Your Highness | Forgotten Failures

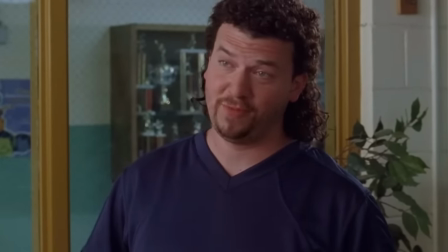[8:16] I play real sports, not trying to be the best at exercising.
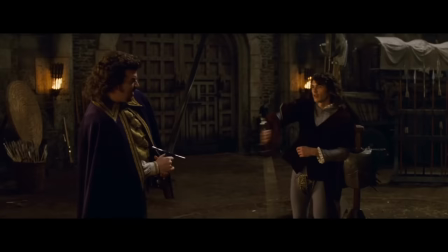[8:19]
But Franco tries to play his role just as silly as McBride at times, which really undercuts the humor and prevents the two of them from finding a chemistry that works.
And you guys have amazing chemistry, I have to tell you. I mean, you guys are so funny up there together.
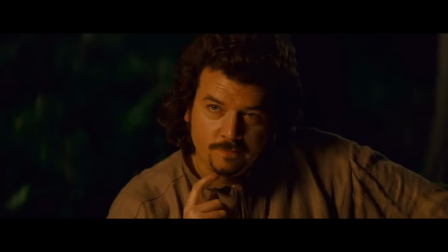[8:33] Thank you. You're not much for talking, are you?
It makes me wish a more experienced dramatic actor had played the role of Fabius.
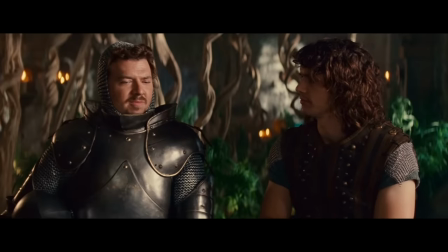[8:40]
Maybe like Orlando Bloom, who could have played the part completely seriously in contrast to Danny's acting style.
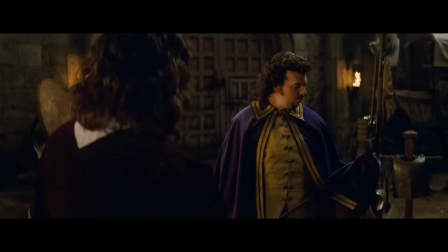[8:46] What's your problem? Why are you such a sourpuss?
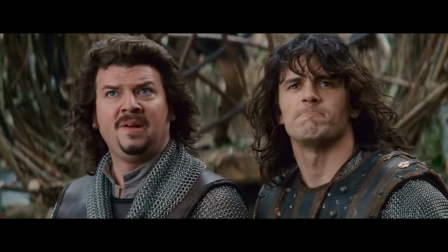[8:49]
I understand why Franco was cast after the huge success of Pineapple Express, but another actor would have aided the concept better, I think.
Even with the casting choices, we just always felt with this movie, the more serious we took the movie, the funnier the comedy was.
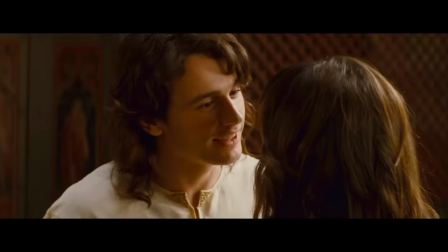[9:02] It's up in your vagina. That's where my penis will go after the wedding.
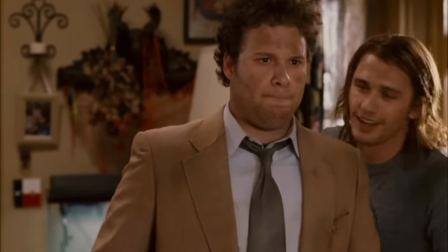[9:07]
I mean, in Pineapple Express, Franco is the silly one, giving Seth Rogen the chance to play things straight, and their relationship works really well in that movie as a result.
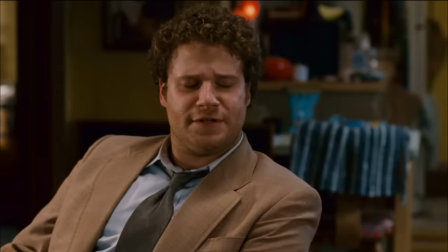[9:16] I'm a process server, so I have to wear a suit. Wow. You're a servant?
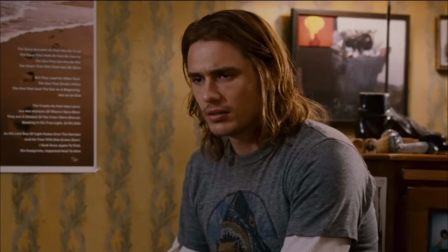[9:21] Like, a butler? A chauffeur? No, what?
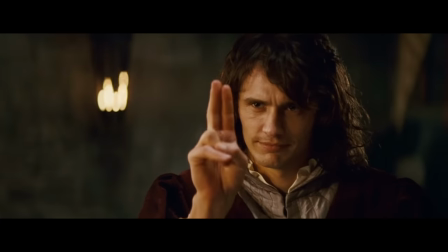[9:28]
But here you have two lead characters just trying to be silly and goofy, and there's no contrast.
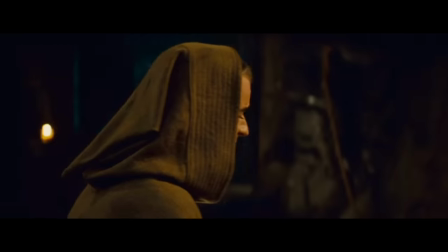[9:34] Why would you say that? Because, Fabius, it's true.
Another performance that comes off just a little too silly is Justin Theroux as Lazar.
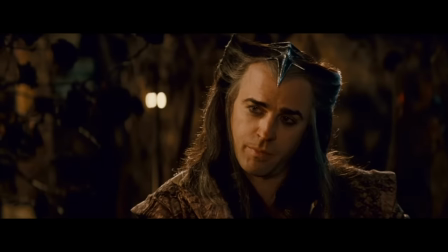[9:42] And if your vagina has anything like my hand, there will be no problem.
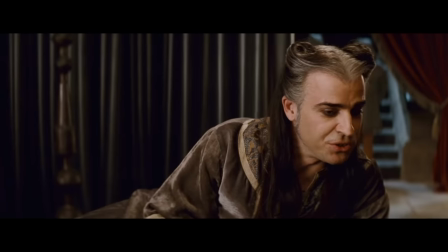[9:47]
Even with the casting choices, we just always felt with this movie, the more serious we took the movie, the funnier the comedy was. He's very clearly having a lot of fun in the role,
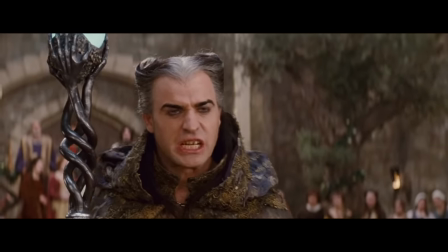[9:55]
But the villain here again needed to be played seriously to up the stakes.
I don't tell you what to do with your money.
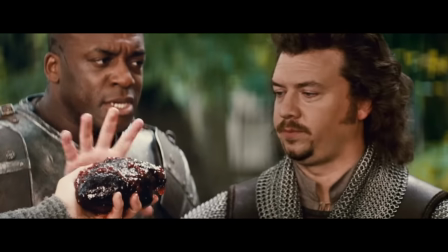[10:01] Don't f***ing tell me what to do with mine, okay?
In a high-concept comedy like this, the world's supporting characters should be played completely straight, with Thaddeus being the outlier.
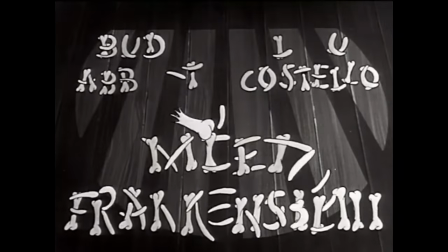[10:10]
Let's look at a movie that proved this close to a century ago, Abbott and Costello Meet Frankenstein.
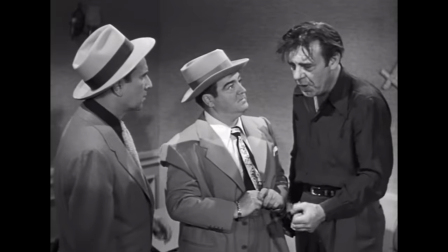[10:15]
Now, I know I come back to this movie a lot, but I have to again because it's just such a perfect example.
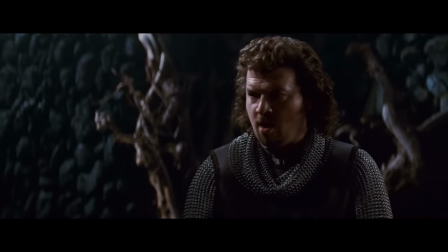[10:20]
When two genres are threaded together in a story like this, they each need to be played true. Here,
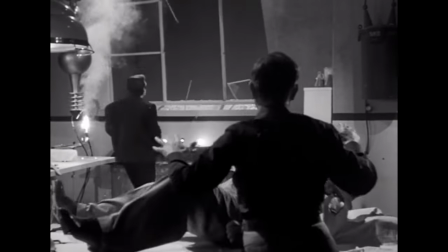[10:26]
the Universal monsters are played just as seriously as they had been in their previous movies, while Abbott and Costello show up to do their usual shtick in their scenes.
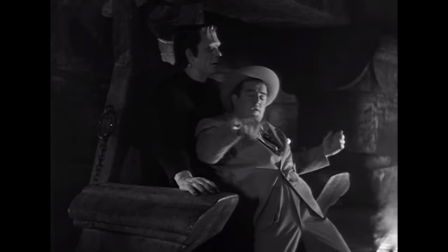[10:34]
The result is a unique blend of styles that respects both genres and gives each of them their time to shine.
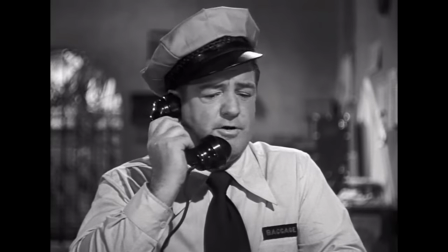[10:41] Hey, you'll have to get your dog away from the phone. I can't hear a word you're saying.
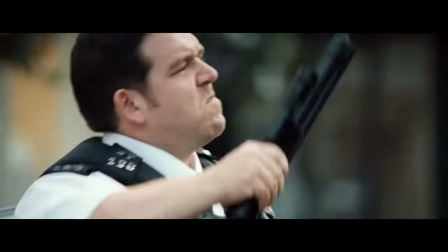[10:45]
Obviously, there are more modern examples of this type of blend, but this one really set the standard.
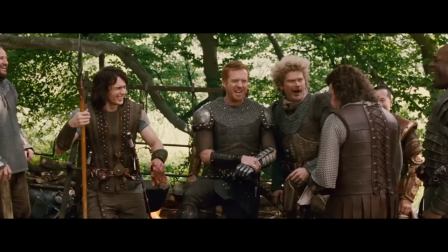[10:51]
All the monsters and villains and supporting characters really should have been played like it was this great epic fantasy,
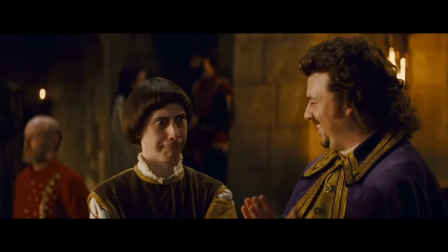[10:57]
than just having these few comedic characters sprinkled in.
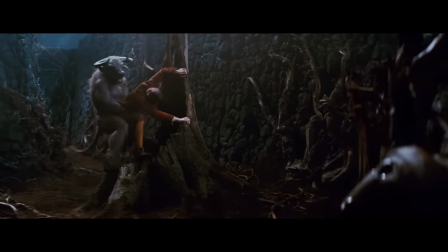[11:00]
When there is a great fantasy monster or creature introduced here, they quickly become just as goofy and crass as Thaddeus.
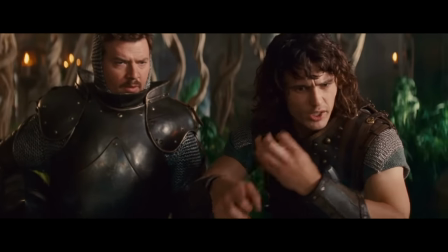[11:07] You want us to twist what is long with our sensitive hands?
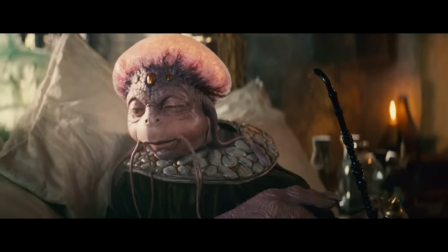[11:12] Just punch the tip and twist it. Yes, but we are not going to do that.
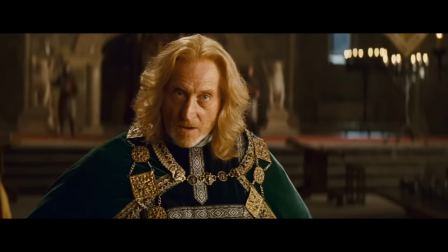[11:16]
When McBride is acting alongside Charles Dance or Toby Jones, for instance, it's a lot of fun because you have this regal, well-spoken performer pitted against McBride's crude delivery, and it really works.
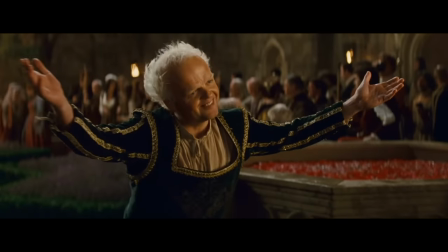[11:27] Good evening, Your Royal Highness. Julie. Hello, f***ing Julie.
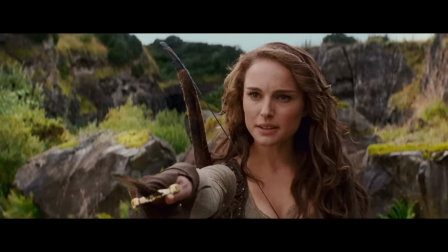[11:32]
Natalie Portman, who shows up way too late in the movie, plays the warrior Isabel, and she also plays things pretty straight, allowing McBride to play off her in a way that works.
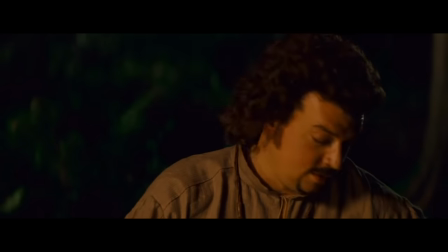[11:41] My only advice would just be to keep your head up, hang in there, live every day to the fullest,
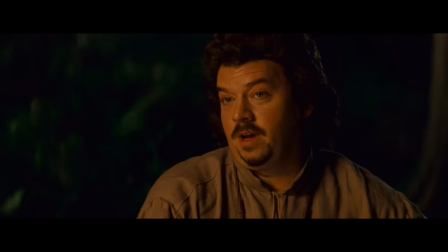[11:48] have sex as much as you can by campfire when you're all alone and your brother is out gathering wood.
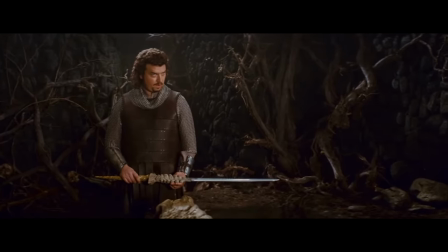[11:53]
That's kind of the heartbreaking thing here, is there's a lot of good seeds and scenes that do work, but they're often overpowered by the elements that don't.
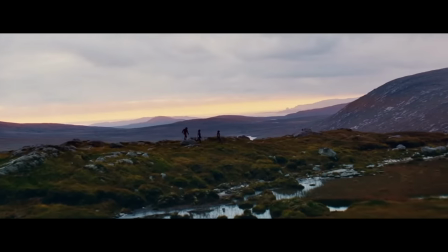[12:03] No!
That's also the case with the wonderful soundtrack and location photography in Ireland.
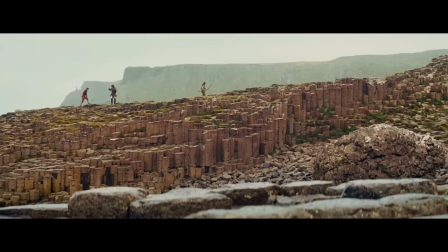[12:09]
Both of these elements really enhance the movie and make the world here feel really authentic. But then we'll go from a really majestic scene to something like this.
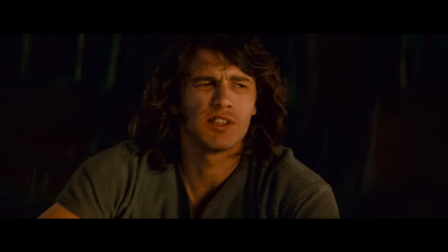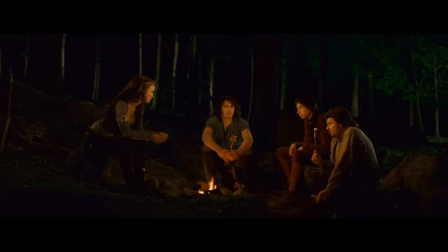[12:24] Here's a good idea.